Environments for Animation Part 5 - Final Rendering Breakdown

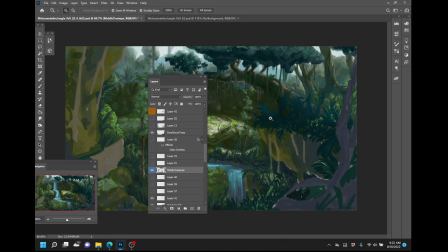(20:24)
And then from there, I can go in and I'm going to add my middle tones, right? So that's where the highlights are starting to hit. And then I've got my extreme highlights that are working with it. So I've got the extreme highlights, middle tones, and it's sort of the same process, right?
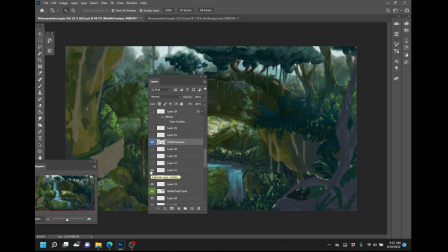(20:43)
Then at the end there, for where all these bushes are at, I end up having to cut out all those vines and put them on a different layer because the color space needed to be different. They weren't really working too well for me. There we go. So there's my big old layer of all my vines.
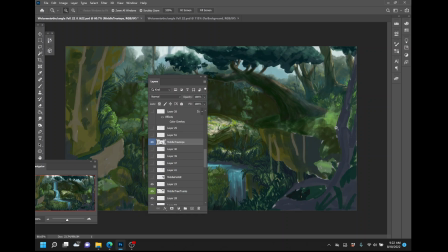(20:56)
This is what I had within this section previously, only I think it was just like flat grass. So I needed to tighten up and darken up the grass space under here. You can see just how bright it was. And yeah, there's a lot that I added to it, which I'm fine with the bright ground that did stick into the painting because it gives
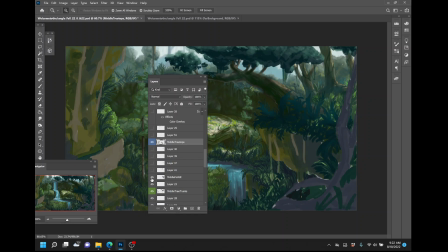(21:15)
little highlights about where the light would be able to penetrate through. So doing the dark on top of that worked pretty well for me. All right, so there's my minuscule highlights on the trees in the background.
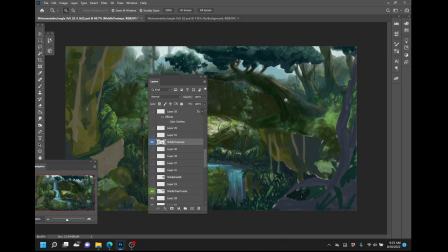(21:29)
There's all my tree layers together. I really fought a lot on how dark to go with this particular tree branch here. For a long time throughout the composition, I just didn't like the shape of it. I thought it was pretty boring. I didn't really like the way these branches were going on here.
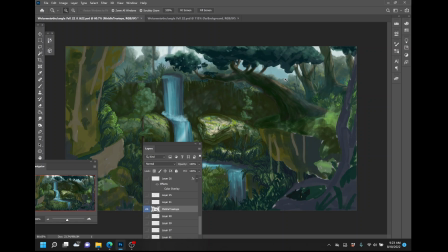(21:45)
So I worked these tree sections an awful lot to be able to get them to a spot where I was happy with them.
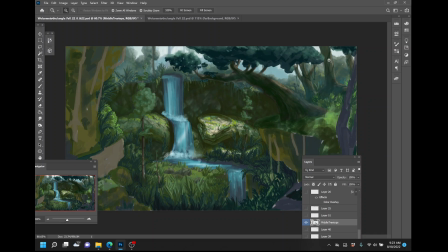(21:54)
And I felt like I was getting overwhelmed because I had these 3 trees, and that's okay to feel like you're getting overwhelmed. That's the fun part of doing these digital paintings, is that it's problem solving, right? You've got to mentally work through this stuff. You're thinking about the lighting. What do you want your final focus to be?
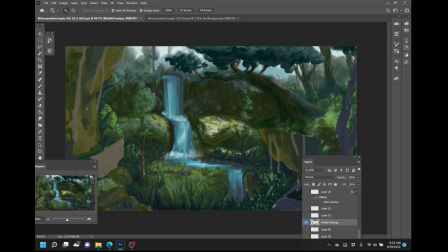(22:11)
How does the lighting, work on these trees compared to these smaller trees that we have elsewhere within the painting?
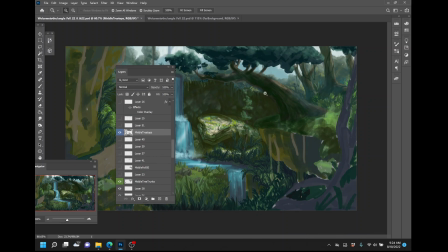(22:19)
How am I going to get from these brown sort of blackish trees into this purple tree that I know I've got to do in the front?
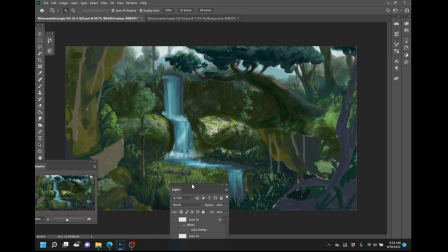(22:26)
And then how do I kind of work those colors together throughout the illustration so that they don't look like they're just isolated in one section? That's a great point. So if you are working on these paintings and you introduce this type of purple, make sure that you're using some of this purple elsewhere.
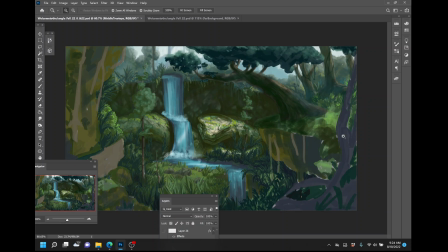(22:41)
If it's just all located in one little right-hand corner, it's not going to look right? You got to bring those particular hues through the rest of your piece. You can see that purple is getting worked into the water as well. It's getting worked into the lower left-hand side over here, just to be able to create some balance while I'm building this painting out.
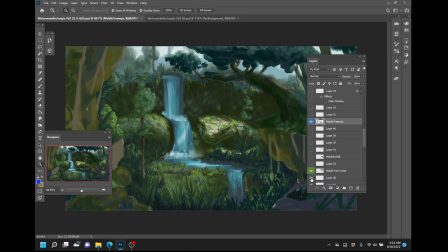All right, so yeah, I don't know how many layers I ended up with on this thing. Probably around like 100, something like that.
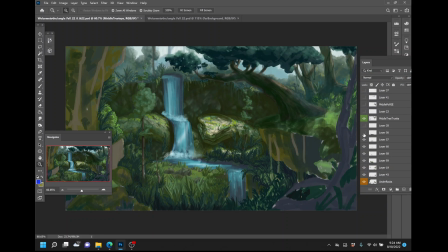(23:15)
All right, we'll leave those trees on. All right, so this is a cool one. This is me trying to fill up this grassy space over here. 1, 2, and 3, 4. There it goes. So there's my big old grassy space. This was really bright here previously.
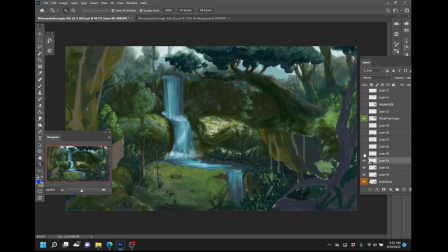(23:34)
I did like the way that I was kind of rendering this really softly, but the way that I built this was I started in the front with really dark foliage and leaves. And then from there, I started working backwards. And man, this is such a cool part about working digitally, is that, you can work above and below these different spaces.
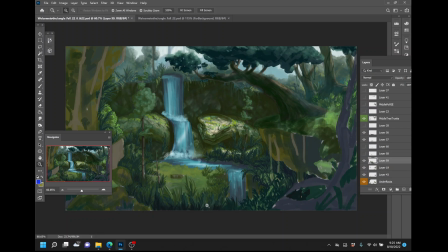(23:54)
So I started building in the dark, super dark color. Then I went to a medium color. And then after that, I did sort of some lighter little pieces. And then I added some rocks just because I knew this was much later on in the painting. This is not kind of all in sequential order.
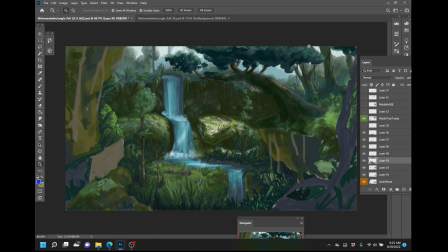(24:10)
So I'm working on these in regions. You can think of this as a region up here in the top right-hand side. This is a region within this section. This underneath the cliff ended up being its own thing. Behind the snake statue was a big region that I had to go in and work quite a bit.
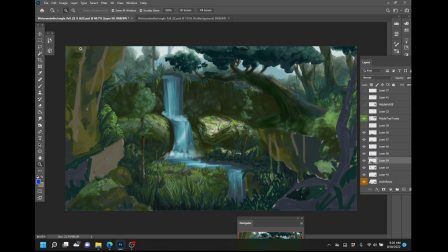(24:27)
This tree line and working within this section up over here, and then this left-hand side was its own kind of region as well.